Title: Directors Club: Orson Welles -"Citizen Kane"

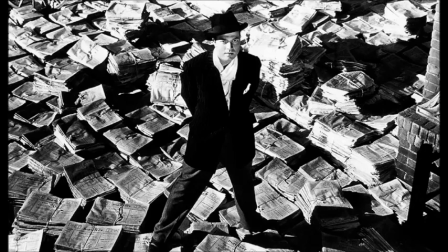1189s
And as that leads to the dissolution of this second marriage,
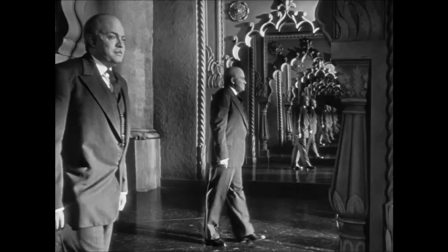1195s
he still doesn't understand that the world doesn't revolve around him, that other people have agency. And that's what makes that mirror scene at the end so wonderfully poignant.
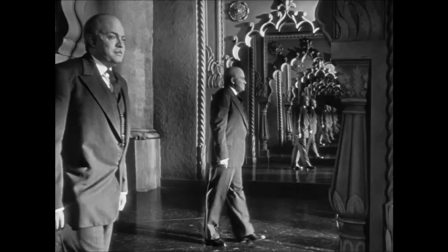1210s
Does Cain even view people as other people or mere reflections of things that he wants for himself? Like that desire to make his wife a opera star is brought to just such stark depictions through the same whirling that was used to show the dissolution of his first marriage,
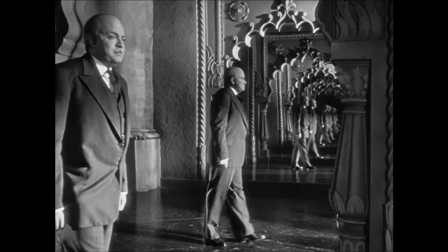1229s
to show the end of his first marriage with the table is done vertically as it swirls to show Susan in ever more
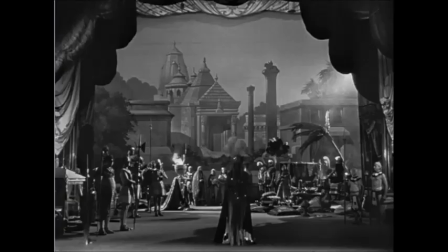1237s
elaborate attempts to have a performance. And then when she finally has her disastrous performance,
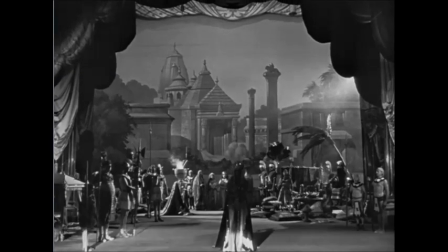1244s
it slowly pans up to show the negative review from the people working in the rafters.
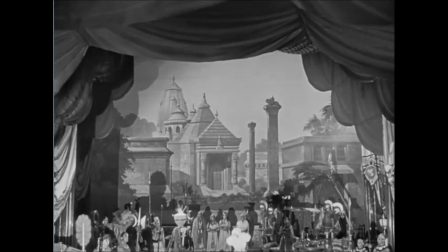1253s
And Cain follows it up by literally trying to will the audience to applause by doing
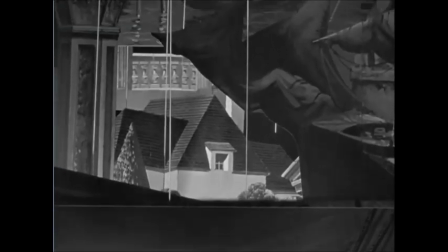1259s
the angriest slow clap depicted in motion picture history and in memes
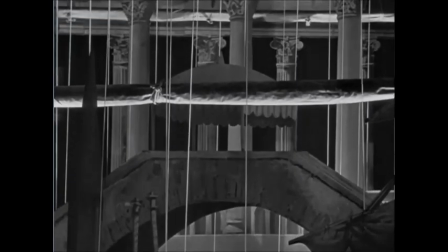1264s
for the last uh however many years but yeah that scene where the camera pans
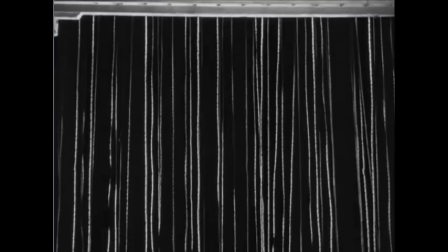1270s
up through the rafters is a great example of how the technical
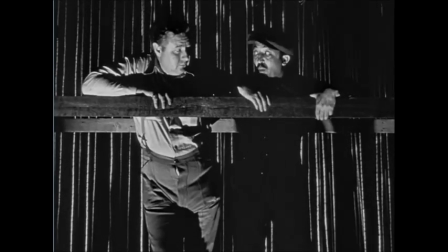1276s
innovation of kane meets the narrative power of this film
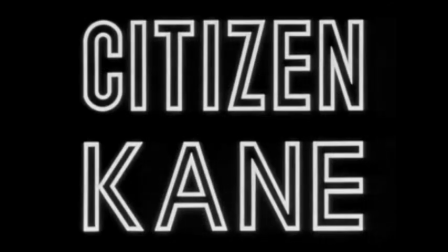1282s
because that's another kind of shot that we would not have seen until then that was invented for this kind of film yet it's invisible to us because it makes so much story sense exactly right the intent just follows through by what we are
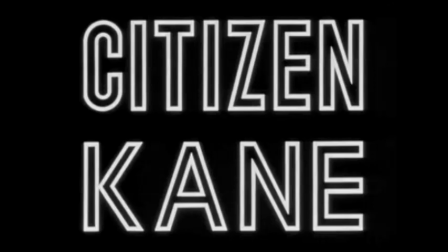1301s
looking at and what we're trying to wonder and what kane is doing what we think he might do next one thing that really can't be said actually enough about this film and hasn't been said enough is that the kane is a special effects powerhouse there was so many things that were invented in
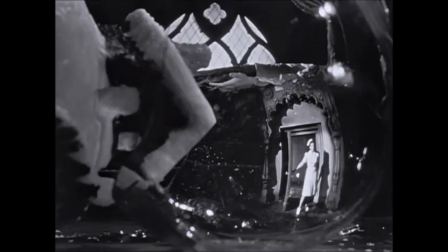1321s
terms of depicting things on film that came from this movie it's now put to use to go and express susan's plight which is what on earth brought Kane to think to do that to Susan at Susan maybe what
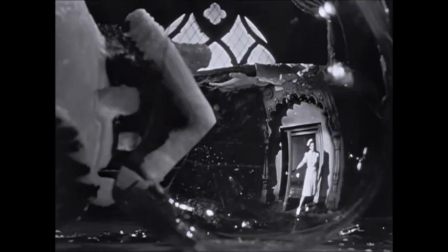1340s
what is the motivation for him to try to make her a big star well it might be the same thing that motivates him throughout this film which is this almost pathological
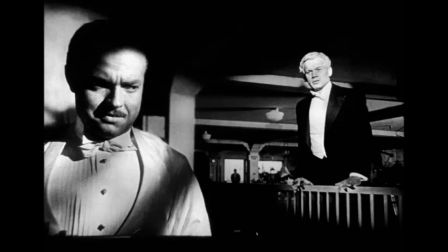1354s
need to be loved without any concern about loving other people in return. And this is brought out through some dialogue, but it's very well developed throughout.
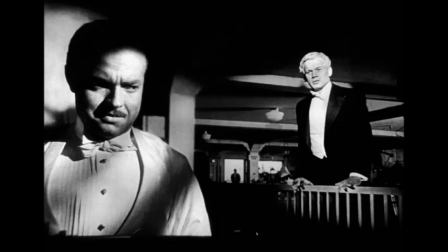1369s
It's an endless need that can really never be fulfilled. For all the talk about Rosebud being the meaning of his life, it might be this void that Wells is presenting Cain as that's even more resonant in my reading.
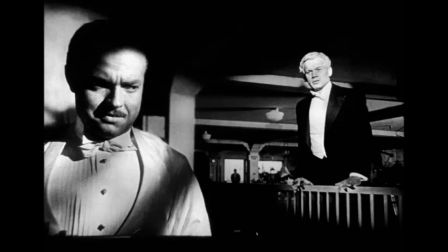1389s
Hmm. But like you said, he could never fill it. Exactly. Exactly. It's the tragedy of the character.
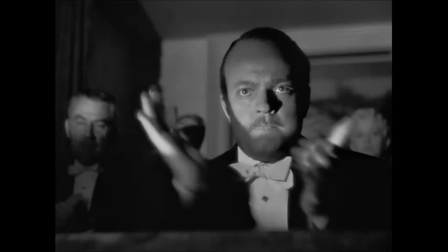1396s
And it's what causes him to treat others so callously, to constantly be elevating himself, to so easily switch from one type of endeavor to the next with the only thing they all have in common,
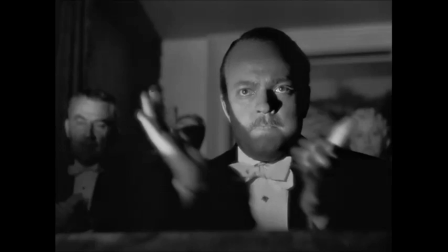1416s
this desire to be loved. You look also at the ways that he self-destructs,
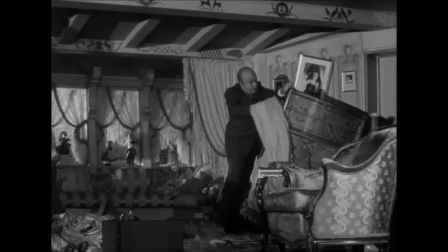1424s
obviously the destruction of Susan's room right after she points out that she's leaving him, but also in how he decides to continue on with his campaign.